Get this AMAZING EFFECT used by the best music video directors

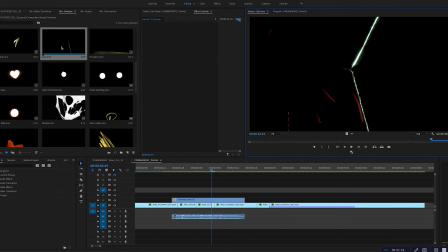[4:08]
So okay, yeah, this is pretty nice, these cuts that we made in the film. So let's grab that and drop it over top of these last few cuts in our timeline and see what happens when we change it to screen.
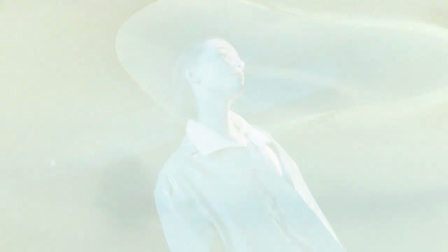[4:21]
And,
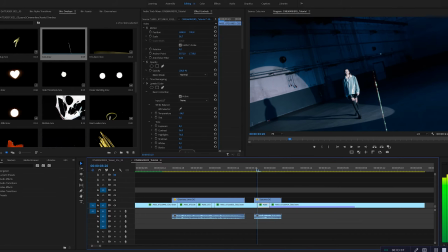[4:25]
actually I think we need something that's a little bit brighter. I want something that's actually gonna completely cover the frame for like 1 or 2 frames at the moment of the cut.
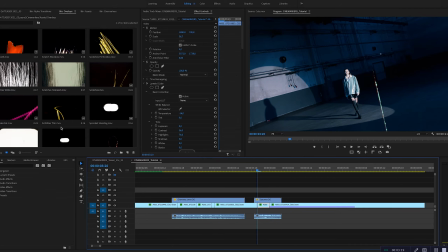[4:36]
So let's go back and take another look through our assets. Maybe this one.
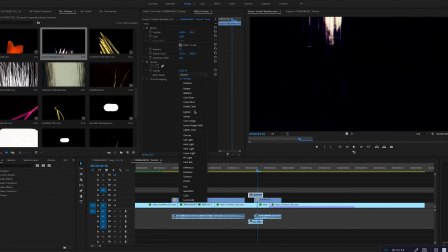[4:42]
Yeah, maybe this one can do it. So yeah, remember to set it to screen again.
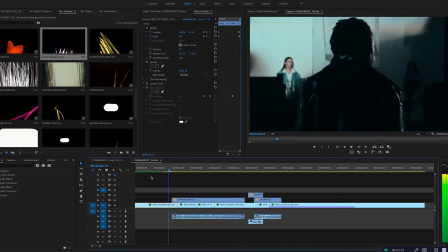[4:51]
And okay, let's watch from the beginning.
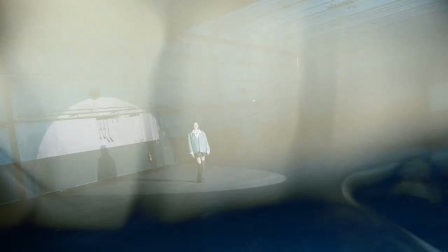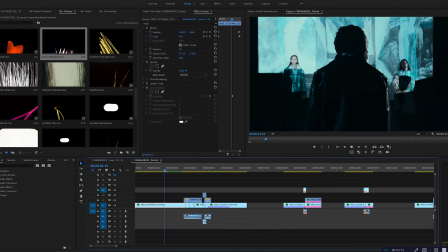[5:01]
So yeah, I think this is definitely working much better.
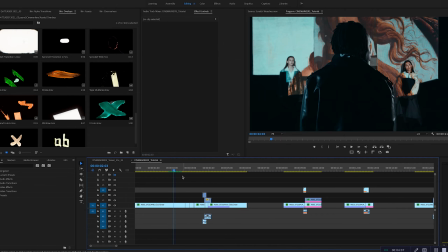[5:06]
But I also want to try using a different asset so we can see some other effects that you can do in this pack.
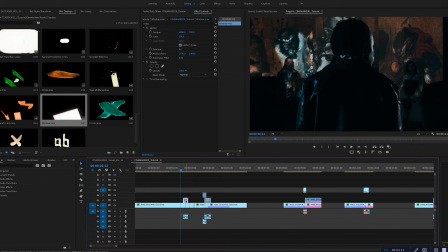[5:13]
If we grab this white window here and we use the blending mode difference, you're going to get something really interesting.
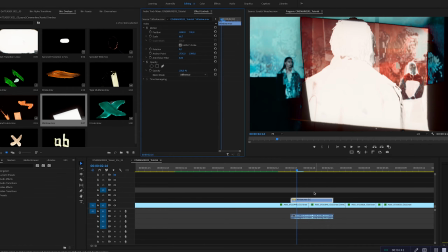[5:21]
Because what's going to happen is in the white areas, it'll invert the colors of the image below,
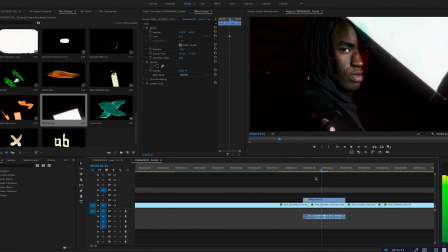[5:26]
and the black areas will essentially become transparent.
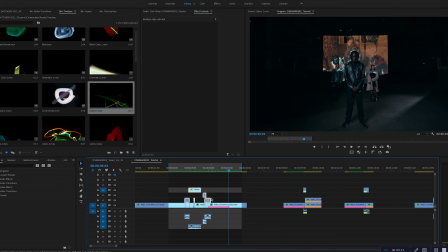[5:34]
So the next blend mode that I like to use, because it works really well with bright areas of an image, which most of our assets have, is multiply.
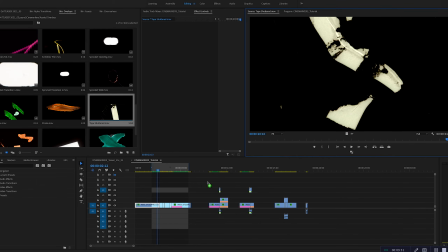[5:43]
So for example, yeah, let's use this one because it's got a ton of super bright contrasty points in the image. So I'm gonna grab that and I'm gonna drop it right over all these cuts in our timeline,
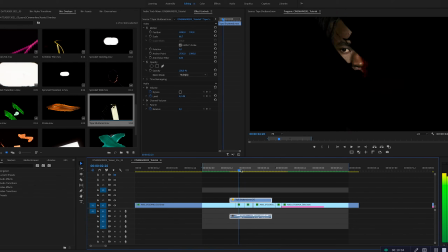[5:57]
change to multiply, and now you'll see you can only see through the bright parts of the image. And again, that's because this is such a high contrast asset, so it's creating this little window-like effect on your footage.
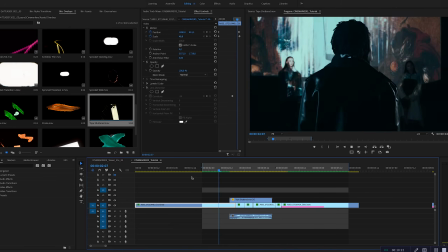[6:15]
So you can probably start to see, guys, that there's, there really are infinite ways that you can use these assets.
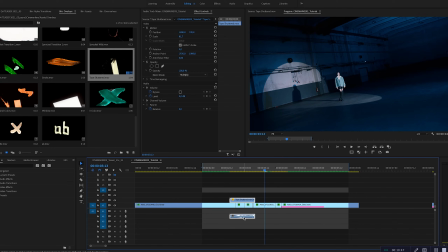[6:22]
But on top of this, there's another method that I'm going to show you now for how to get even more diversity out of these assets.
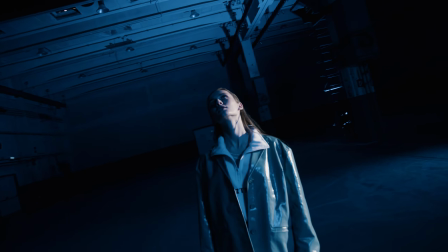[6:29]
So most of these assets can be used really effectively, as the name suggests, as markers,
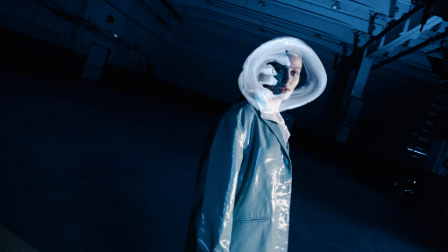[6:36]
or essentially little flashy, sort of distracting elements that draw your eye and help smooth out the transition between cuts.
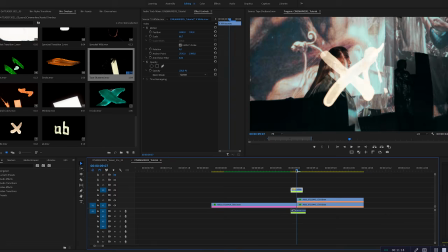[6:45]
So yeah, let's have a look here. There. I'm just using these little X elements just for a few frames each, and it sort of draws your eye to the center of the frame and distracts from the cut.
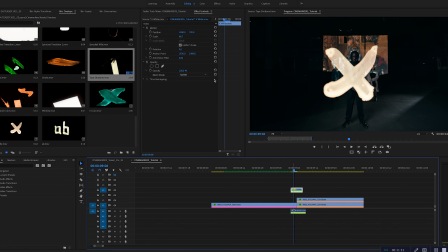[7:00]
So that's another relatively simple application. I just used the blending mode screen.
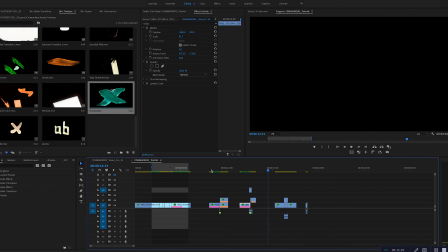[7:06]
But again, it's just creating diversity within your footage and making their transitions more unique. We're super excited to see the kind of things that you guys come up with. It's been a really fun journey for us watching everything that you guys create.
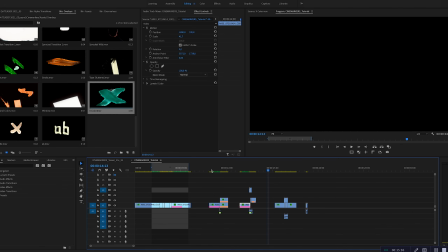[7:22]
We're super grateful to you. Please give us a thumbs up, and I hope you enjoyed the video. I'll see you guys next time.